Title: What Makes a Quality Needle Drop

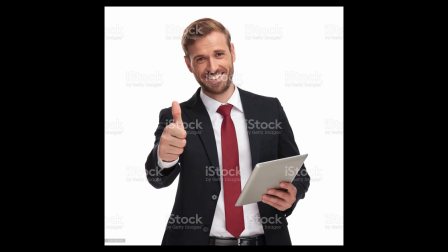Okay, let's cut that short. That was nice and all. That was cool and everything, but like, look, I don't wanna get demonetized. You know what I'm saying? I don't wanna get demonetized. I like money. I want money.
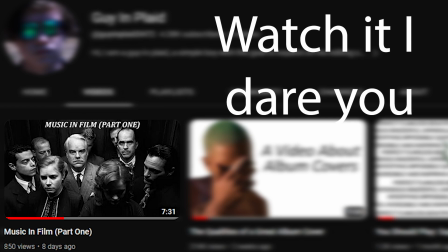I want to be rich. This is a continuation of a previous video, but if you happen upon this video without context, here it is. I'm talking about cool music in movies. That's about it.
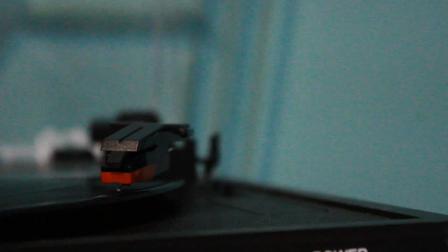I don't think I made up the term needle drop, but basically what it means is like, you know, when the needle, like on a record player, when it drops, you know, like a needle dropping.
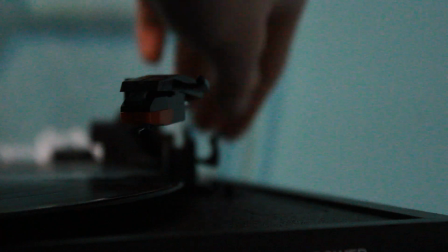Not like the needle drop, not that guy, but like a, you know, like a drop, like when the needle drops. You get.
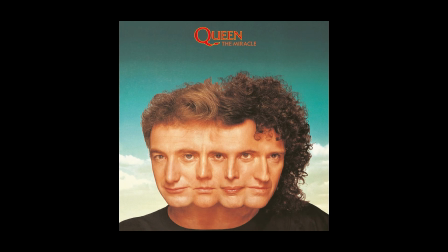Basically what it means is a licensed song or like a copyrighted original work being reused in a film in the place of an original score for said film.
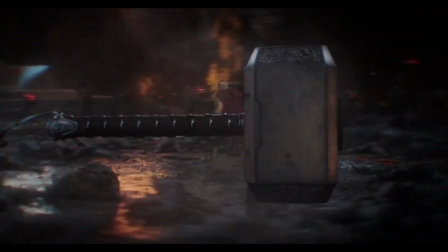So like, think Immigrant Song in Thor Ragnarok, or Most Music in the Guardians of the Galaxy films.
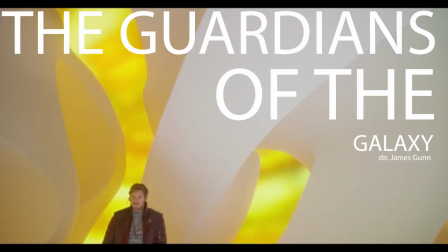Guardians of the Galaxy is actually a good example to kick this video off,
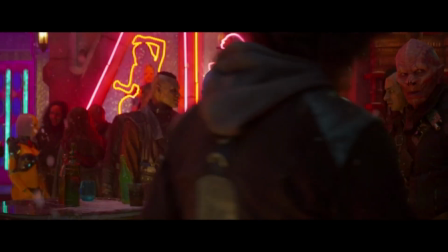because it uses the needle drop phenomenon as a tool to represent one of the characters. You see, Peter Quill, the main guy,
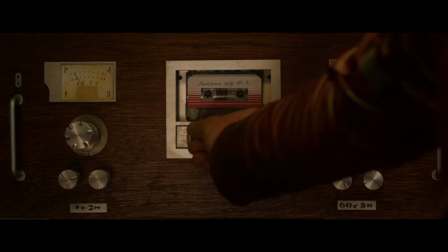listens to music on these cassette tapes that he's had since he was a little kid. And it's pretty much the only music he listens to.
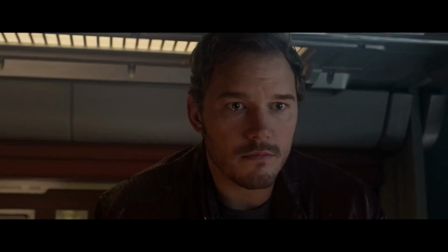He doesn't know of any other music besides like the 20 songs that he keeps playing in circulation for, 30 years of his lifetime.
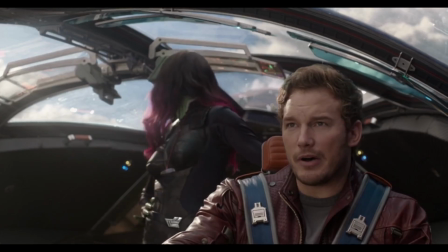Basically, he's just trying to retreat into this facade of niceness that he no longer can maintain in the present world,
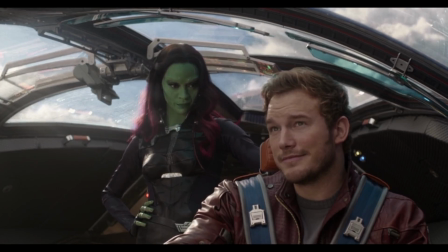and he does that through old music, and that old music is used as a soundtrack.
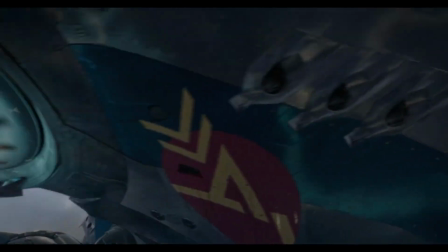It's nice. It's a simple but effective usage of the needle drop. And it also shows that he's cool because he listens to George Harrison.
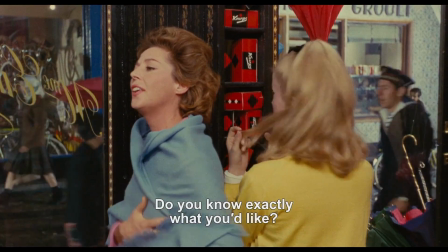Using a needle drop to comment on a situation or bring a layer to it that wouldn't otherwise be there is also quite smart.
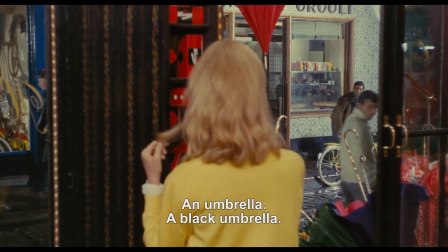It's not like you can write a song specifically about your movie with lyrics specifically about your story, right?
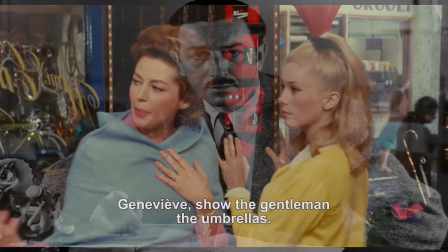I mean, it's not like that's an entire genre or something, right?
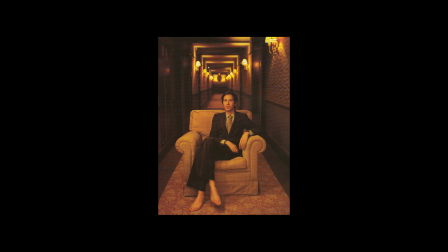Here's the first instance of a long tangent about one particular thing or guy or something.
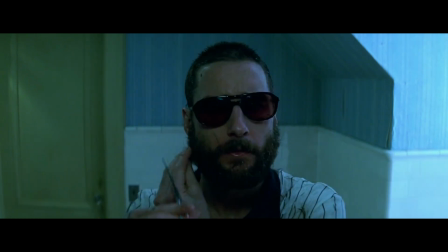The thing about Wes Anderson, the filmmaker, is that he has a very infamous style.
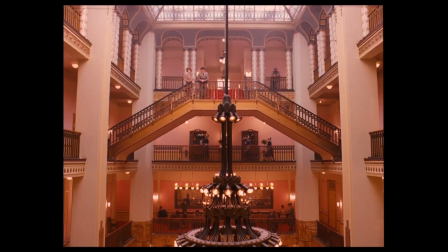He's very calculated in his approach to how he makes movies.
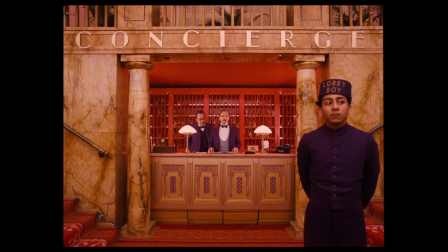You know, he's very about the pastel colors, the symmetrical camera angles, the idiosyncratic dialogue.
It's not yours yet, Dimitri. Only when probate is granted and the deed of entitlement is You're not getting boy with apple, you goddamn little fruit.
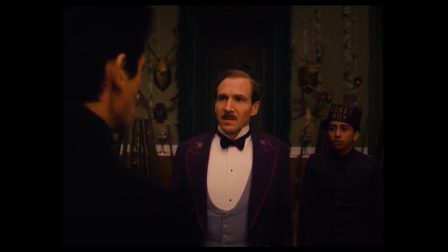How's that supposed to make me feel? Call the police!
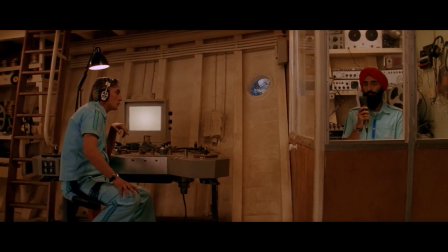It all very much feels like a toy set or a strange fever dream where someone dropped you off in what you imagine the 60s were probably like.
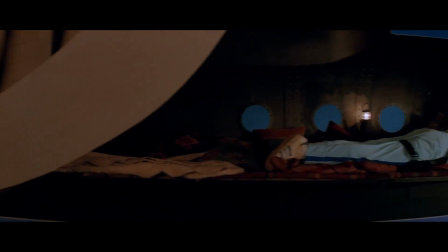It's that sort of thing. Wes Anderson's style is very concise, and he rigidly sticks to it no matter what the subject matter of a movie is.
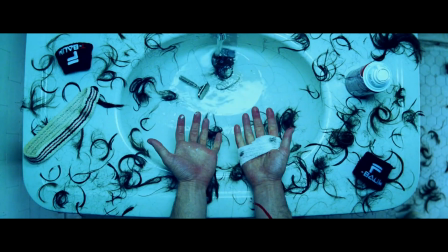And oftentimes I feel that it hinders the gravity of the story. Consider what I started this whole section off with, the Royal Tenenbaums.
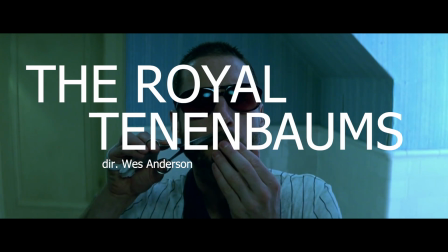In the scene I'm showing, the character, I think his name is Royal Tenenbaum, doesn't really matter. Richie Tenenbaum attempts suicide.
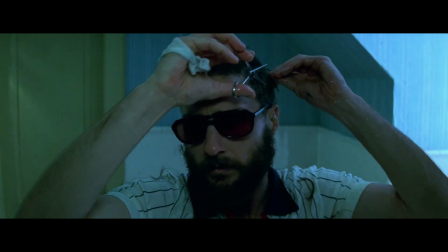Now, this is very clear from the beginning of the scene, and not because he says it outright. He does say that later in the scene, though.
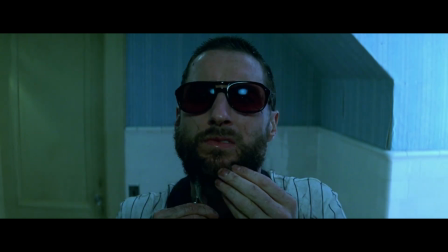But at the very beginning of the scene, we are introduced to one of my favorite needle drops ever, which would be...
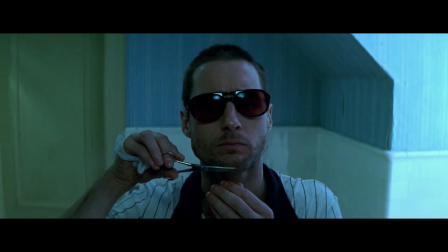Wes Anderson understands that his visual style alone cannot portray accurately what is being felt on screen,
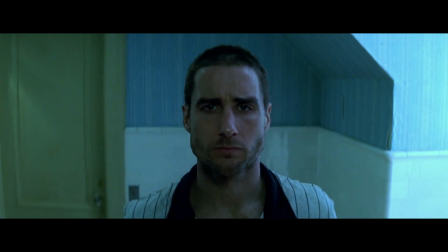so he clues us in before the event even occurs with this song. Wes Anderson truly is a cool guy.
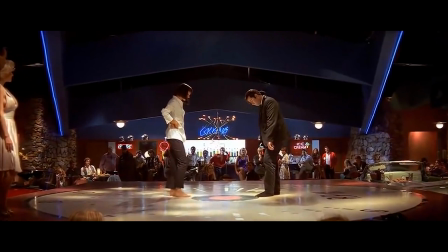Needle drops can also be used really well for a tonal switch-up, or just something that's completely jarring and out of nowhere. There's two I want to talk about, and one of them's pretty famous, and the other one I don't know, because I don't engage in film criticism that much.
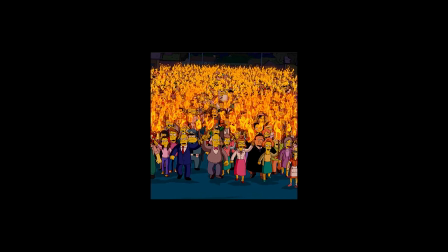The first one, and I know everybody knows I was going to bring up this guy at some point, so here we go.
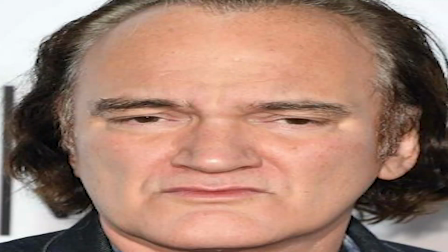And it's Quentin, the guy who directed all the movies you've been watching all these years.
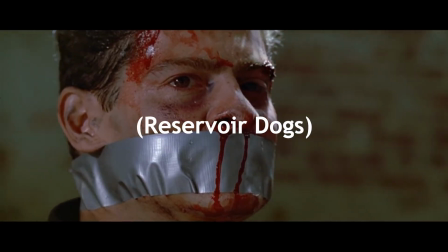In his famous movie Once Upon a Time in Pulp Fiction, he plays the song Stealers Wheels...
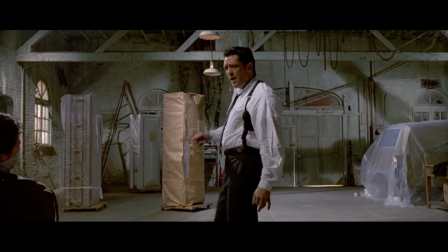He plays the song Stuck in the Middle with You by a band that played the song at some point.
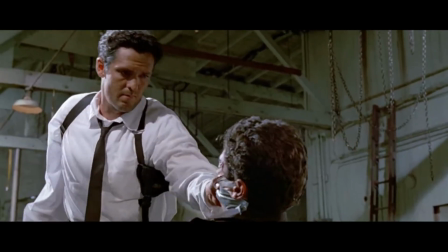It's a song, it's a pop song, not pop, I don't know.
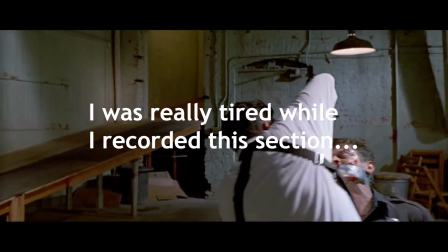Anyways, it's a goofy song, and the point is, he plays it while a guy is being tortured, and it's like, whoa, this guy must be a maniac, and that's kind of the whole point,
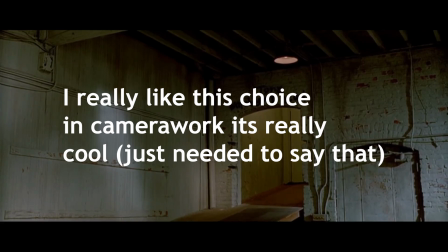and it's this crazy subversion that's legitimately really cool and all that, and it's a great movie, and you should go watch it. Go watch Pulp Dogs, whatever I said, I don't know, I forgot. Tarantino, everybody.
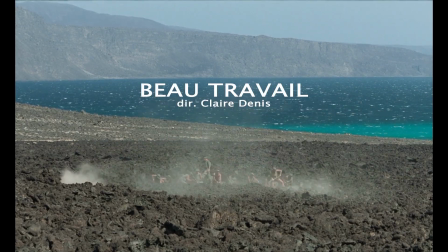The second film is the French film Beau Travail, and that's not how you pronounce it, but I did not look up how to pronounce it before the segment, so French people forgive me.
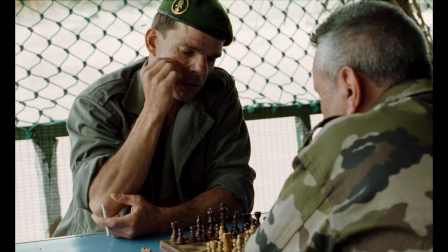And it's extremely art house, you can tell.
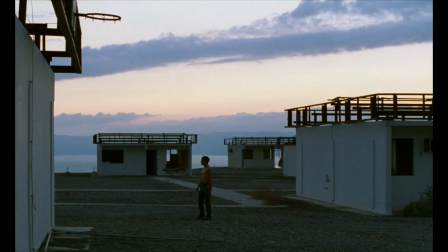A lot of long, lengthy shots, a lot of scenes where nothing of note really happens, very loose plot if there's any plot to even speak of.
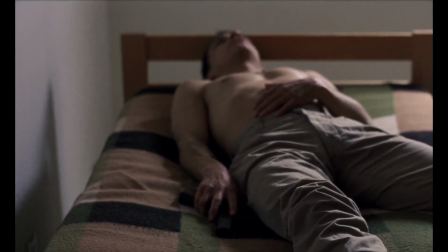But then, at the very end, the film implies that the character kills himself with the shot I'm currently showing,
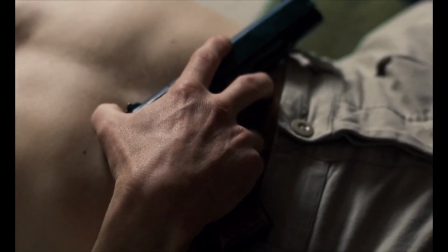because the real ending does not need or want to show us that, and we don't want to see that.
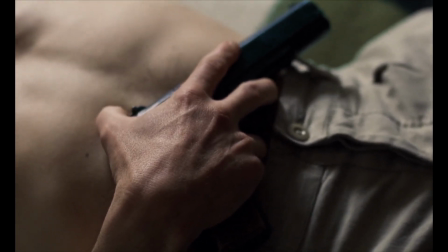Instead, it shows us the last moment of happiness he felt in his life. And after all these quiet, long, poetic shots and
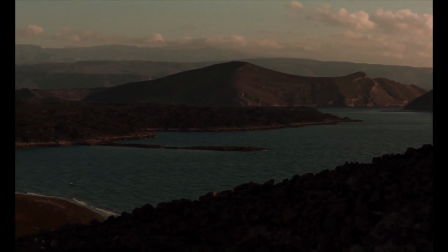explorations of the landscape and all that,
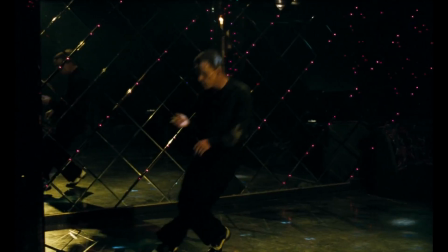we are treated to a credit sequence where Rhythm of the Night plays, and it's just incredible.
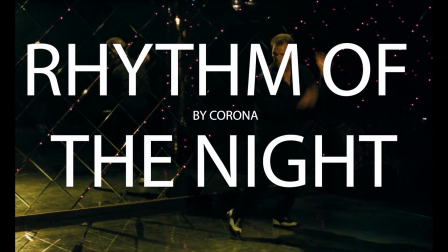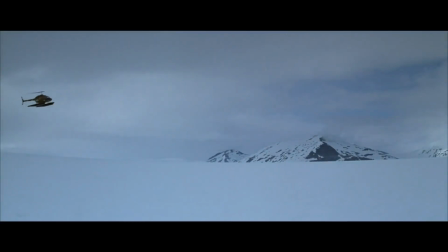Good stuff. The film that sparked this video idea, and the one that's probably most potent out of any of these,
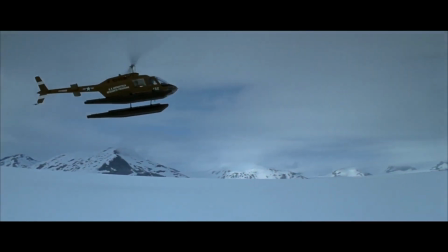emotionally, is none other than last year's
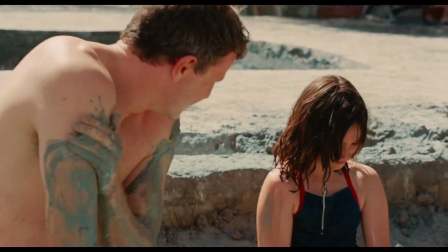Aftersun follows a father and daughter duo going on vacation, feeling very estranged from one another upon the father's divorce from the daughter's mother.
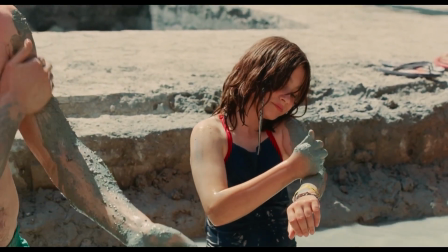It's a very not fun film. The most striking thing about this film is its structure.
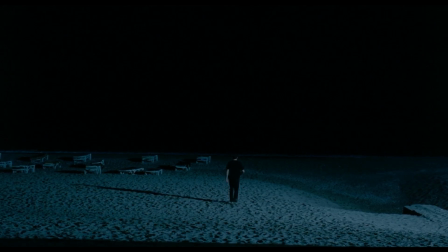It is a slowly paced guide through the decaying memories of a person we know little to nothing about, the only physical remnants of said memories living on in the form of equally decayed VHS tapes.
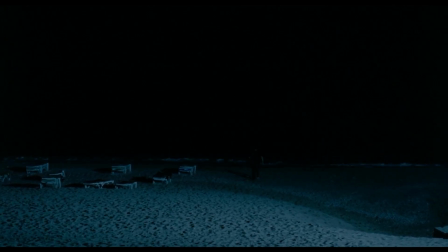It has this droning score, one so soothing that at one point it effortlessly becomes the crashing of these ocean waves without ever hearing the transition.
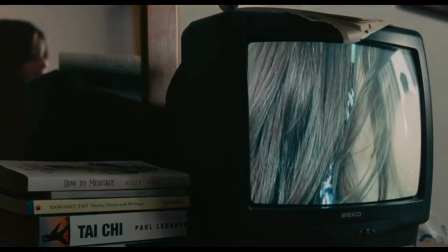But I don't want to talk about that. See, this film cultivates such an odd and intense feeling of foreboding.
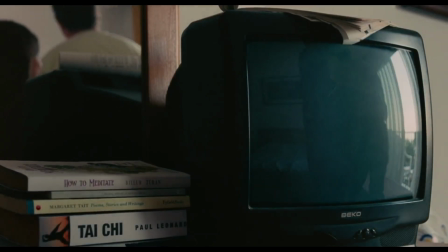You see these happy moments on a vacation, quietly soured by Sophie commenting on her father's financial struggles,
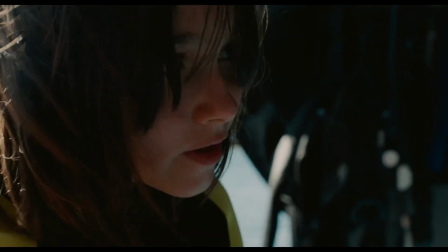or his inability to make his daughter happy the way he wishes he could.
You know I didn't see you throw it.
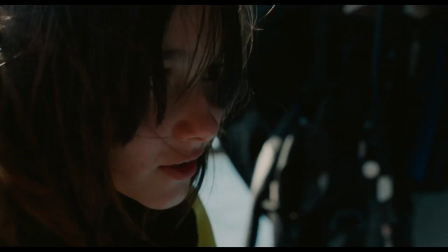Throw what? The mask. I know it was expensive.
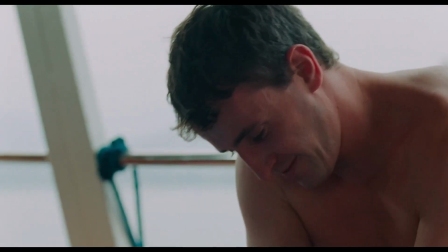It's this crushing emotion, one paralleled in this metaphorical rave we see interspersed within the primary story. Through flashing imagery, we see an adult Sophie struggling to reach her father, who blindly dances on as she tries fruitlessly to make contact.
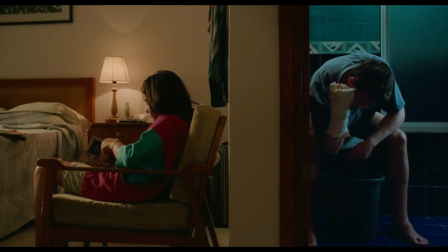The film expertly develops an anticipation for something awful to occur. You can feel it in your bones that the offhanded visions of Callum lingering on his potential suicide will become a reality, or something along those lines will happen.
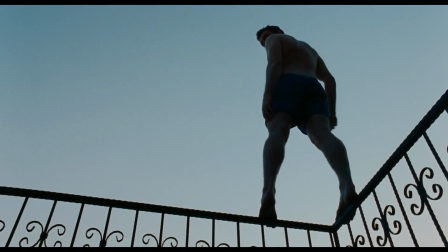And while it is very likely this does happen at some point in their story, it isn't shown in the film, and it's not what the film wants to show you. Instead, the film shows you this.
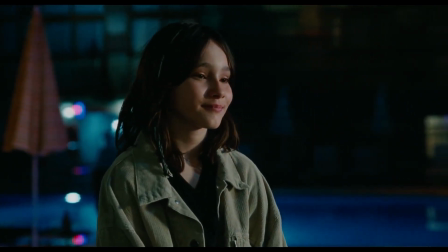What? Come on. Ready? Let's dance.
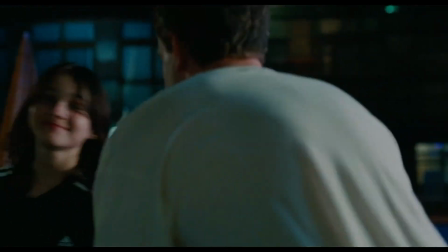Hands.
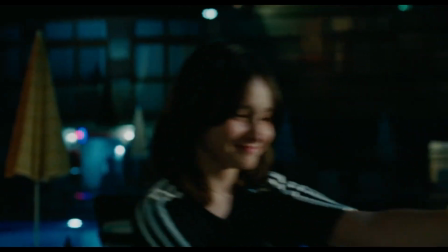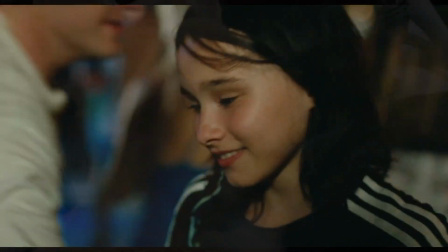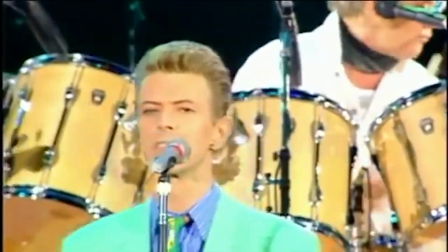The song you are hearing, as you may or may not be aware of, is Under Pressure, written and performed by David Bowie and Queen.
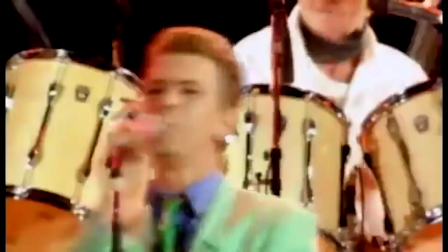It is, and you may be aware of this as well, famously very good and cool.